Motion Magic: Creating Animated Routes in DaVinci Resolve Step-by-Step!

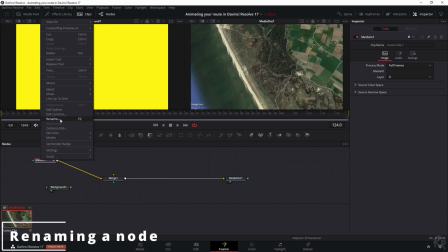First let me change the name so that we don't get confused so right mouse button rename
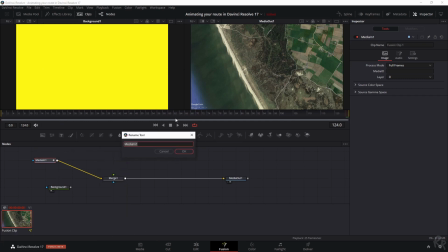and then this rename tool menu shows up and we're going to call this screenshot that way we know that this screenshot is this and since I want to mask this background I am going to add a
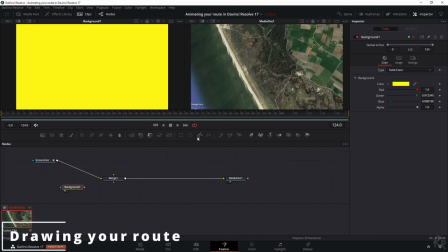polygon because I'm going to draw in the route myself and the best way to do that is to click this symbol which says polygon and
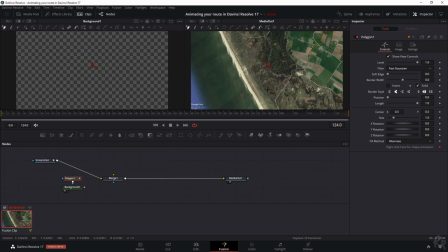now I have the ability to draw on my image now let me zoom in first by holding control and zooming the mouse wheel button away from me and
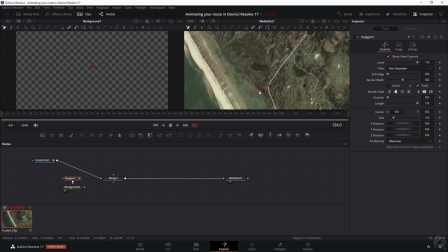now let's just add a point and i'm just going to add a few points on the route following the route so that it doesn't look artificial but it actually looks like we have just walked or driven a route and you get the point just fill in all the points throughout the route and
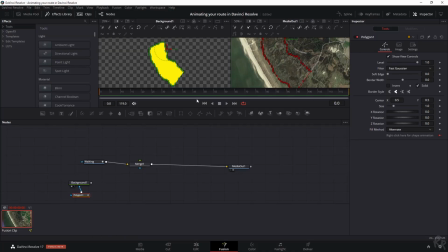now let me show you how to connect everything together and now this is what you see and you might wonder how to get rid of this because this doesn't look good at all. So all you got to do is select solid and just zoom in a little bit because we are going to change the border width and if we're going to do that you see that a border is starting to appear.
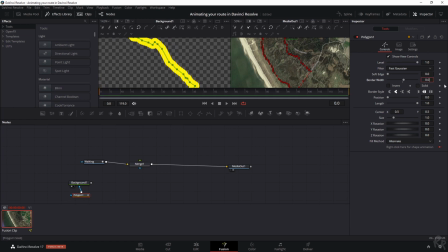Now in this case we don't want it to be too strong so I'm going to fill in 0.002. So we have a very small line because it's a very small trail and now we need to connect everything together to make sure that this is being
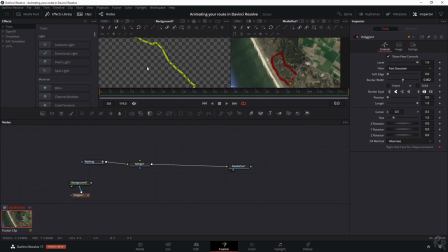shown on that image so I'm going to zoom out I'm going to zoom out this one as well and I'll change the effects again because in the meantime while I was filming this DaVinci crashed so I had to redo most of it so I'm going to close this one down and now what I'm going to do
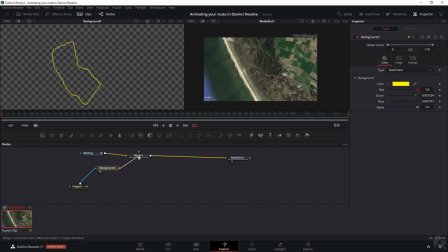is I'm going to connect the background to the merge I'm going to select the polygon and I want to animate it because that's the final step we need to do so I'm going to the end of this sequence and i'm going to make a keyframe on the length i'm
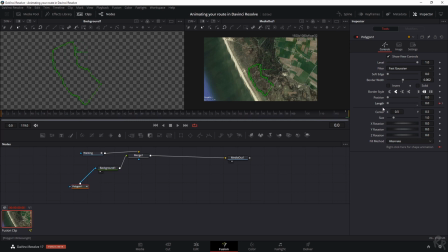going back to the start of this clip i'm going to drag this all the way to zero and now it's gone so watch what happens when we start to play this the line is starting to appear and you can't really tell right here because it's yellow and green but if
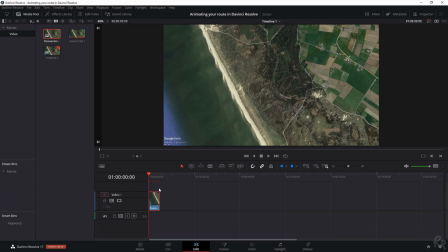we go back to the edit tab and we go to the start of this clip and we select play you see that now the line has been animated and it's easy as that so I hope you all like it it's a great way to show your friends which route you've taken or which trail you've ran and if you want to see more of me please click at that playlist over there and if you have a subscriber ready I've got button for that over there as well and for this week there's only one more thing left for me to say which is make love to like button and Until next time, doei!